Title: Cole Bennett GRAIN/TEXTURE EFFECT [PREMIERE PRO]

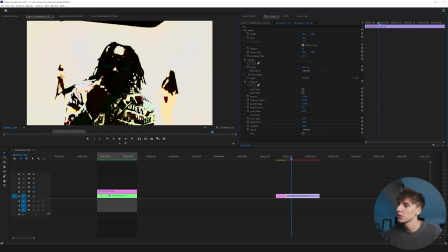[4:17]
So I'm just going to basically do a little cutout where it looks a little bit more cartoonish. And obviously when we add a lot more effects on, it's going to help it out a lot. The next effect I want to add on is Halftone. This is going to give the effect primarily its color, and also that's going to give it a lot of its texture right off the start.
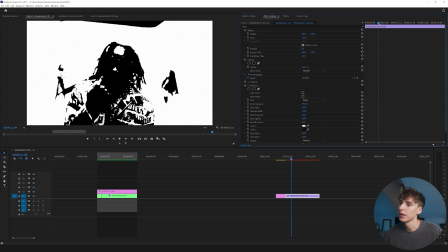[4:33]
So to make it more what I want it to, I'm going to bring up the dot frequency until we get a bunch of these dots. Maybe something around 300-ish for me looks good. All going to be depending on what you think looks good.
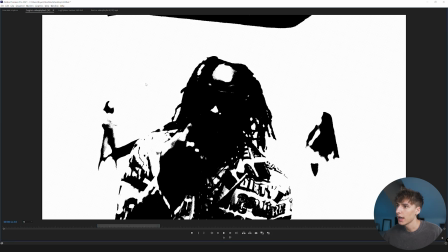[4:44]
I'm going to make the dot sharpness 0, so it has a lot more of a harsh kind of grainy look.
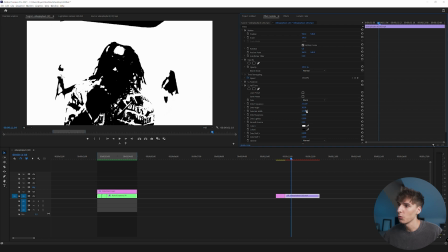[4:50]
And then I'm also going to bring up dot width and just play around with the angle, so it's not like a perfectly circular dot. And then just play around with whatever angle you want. You can see it kind of on diagonals or whatever. And then I'm going to change the color of the white to whatever color you really want the effect to primarily look like.
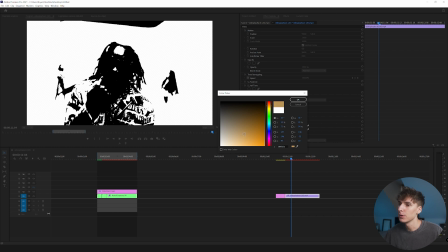[5:09]
There's gonna be a little bit more tweaking a little bit later on, but this is gonna be the general color of what you're gonna want.
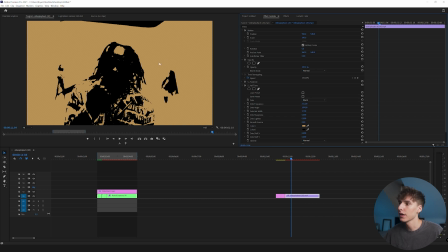[5:15]
Obviously, it's gonna be a lot less flat of a color when we add more effects on, but I think this like brownish is kind of like the style he normally uses. I'm gonna do my take on that. And then if you wanna change the black color, you can make it maybe something just slightly brown if you want. I think it adds a nice look, so I'm gonna go ahead and do that.
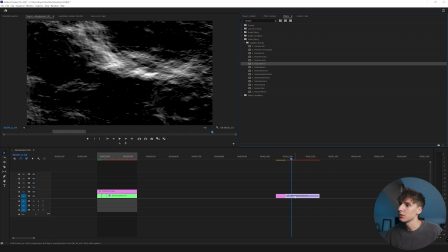[5:31]
The next thing I'm gonna add on is something that's not really necessary, but I think it adds a little bit more dimension to the effect, and it's this micro texture effect.
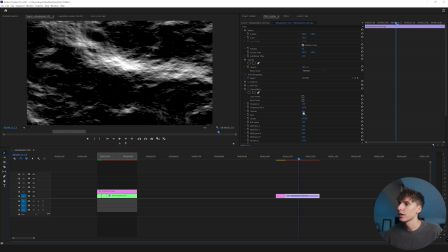[5:39]
When you first drag the effect on, it's gonna look like some kind of water almost in my eyes, and I'm just gonna go ahead and change the octave down a little bit, so it just adds a little bit of like just color difference. And that's pretty much all we're gonna use it to. If you go ahead and turn it to overlay, you can see it adds a little bit of this effect.
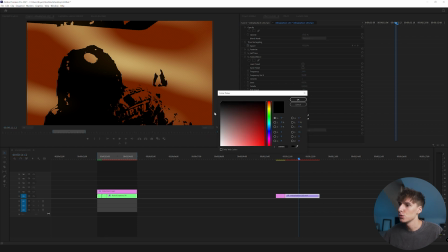[5:54]
I'm gonna go ahead and change the color too, so the darker spots you're seeing here, to like a kind of like a lightish gray, and maybe a little bit lighter actually.
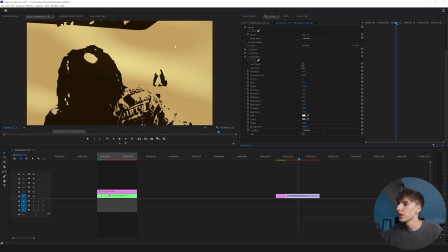[6:03]
It basically just adds a little bit of depth to the video and kind of has a different color in some spots.
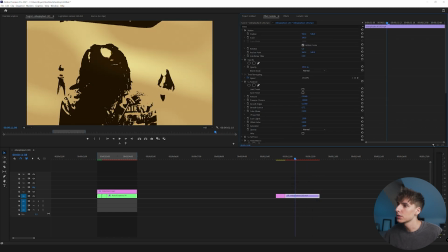[6:08]
And it'll also move around throughout the video too, which I like. After that, I want to go back into the posterize and change around the posterize until I see tie a little bit better. I want it to be more like footage and less posterized for right now. That looks good to me. And then I'm going to add some Gaussian blur on just a little bit to kind of soften the overall effects of everything.
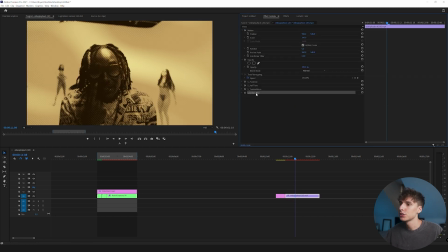[6:28]
And when you're adding these effects on, just be sure to take note of the order of everything, because basically, the higher something up is in the effects control area, it's going to do it first. So if you go ahead and change it around, for example, I'm going to add the sapphire grain static on here and then change the color amplitude to 0 and then the black and white to 0.2.
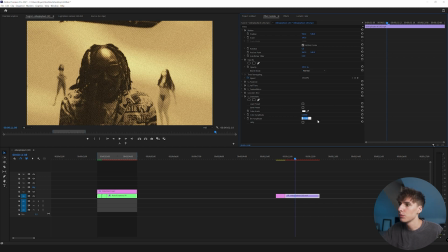[6:46]
Depending on your clip, 0.1, 0.2, really depends on what the kind of footage you're working with. It's generally pretty low, and I'm going to use the black and white one instead of the color. And now we can see if we bring the Gaussian blur below that layer, it's gonna add the grain first,
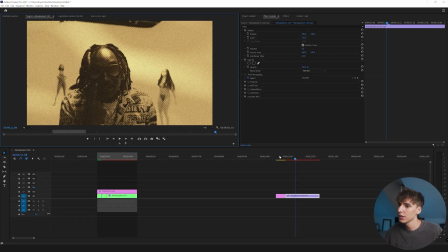[7:00]
and then it's gonna be blurry, so it has a lot more of that roughened edges look. And if you drag the Gaussian blur above, it's gonna blur, and then the grain's gonna be added. So it's all personal preference. Just know that the order of all these effects is really gonna affect the overall final look.
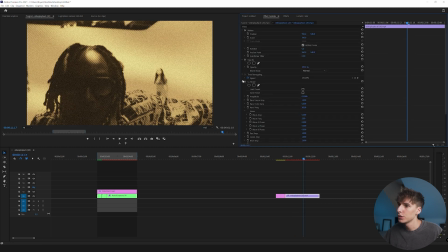[7:14]
Then I'm gonna add sapphire flicker on. If you want it to affect what it's posterizing, you can drag it all the way above posterize, and then bump up the amplitude just to see what it's doing. But you can see that now it's changing what it's affecting, because it's making it brighter and lighter.
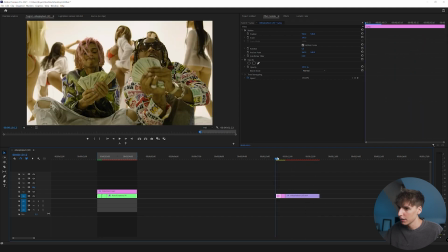[7:29]
So the posterize is taking account into that. So if you want it like a more of like a intense look with like an upbeat song, that might be something cool.
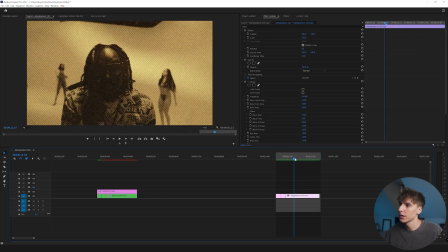[7:37]
We'll actually go ahead and use it for this one just to kind of have a difference between these two videos.
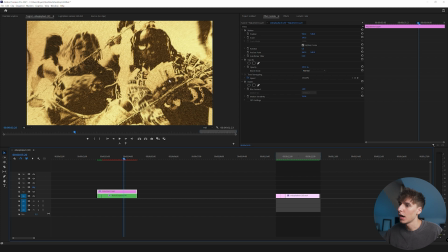[7:42]
But the last one I did, I just had the flicker all the way at the bottom, so it wasn't affecting dark and light areas of the posterize.
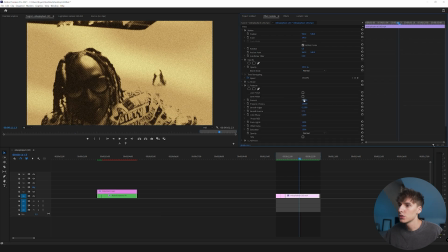[7:50]
And then you can go ahead and tweak everything you want. I'm gonna add a little bit more of that posterize back in, actually, so the layers has the texture in the background.
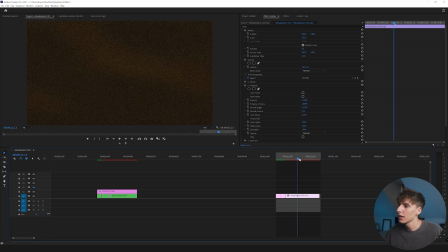[8:00]
That way, you can't see as much of Ty, it's himself, but you have that cool texture on the background.
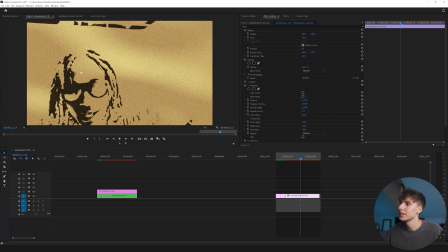[8:05]
And if you wanted to, you could go ahead and mask out Ty, add some detail back into him, or do a rotoscope and After Effects, all these different ideas. I'm just giving you the rough concept of all these effects. And then let's go ahead and copy and paste all these effects onto the still images.
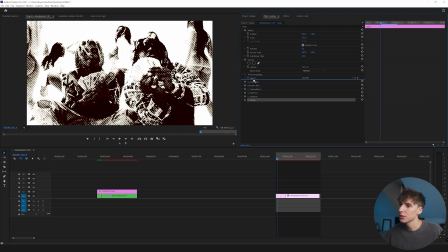[8:20]
And sometimes when you copy and paste, it actually flips the order of all the effects.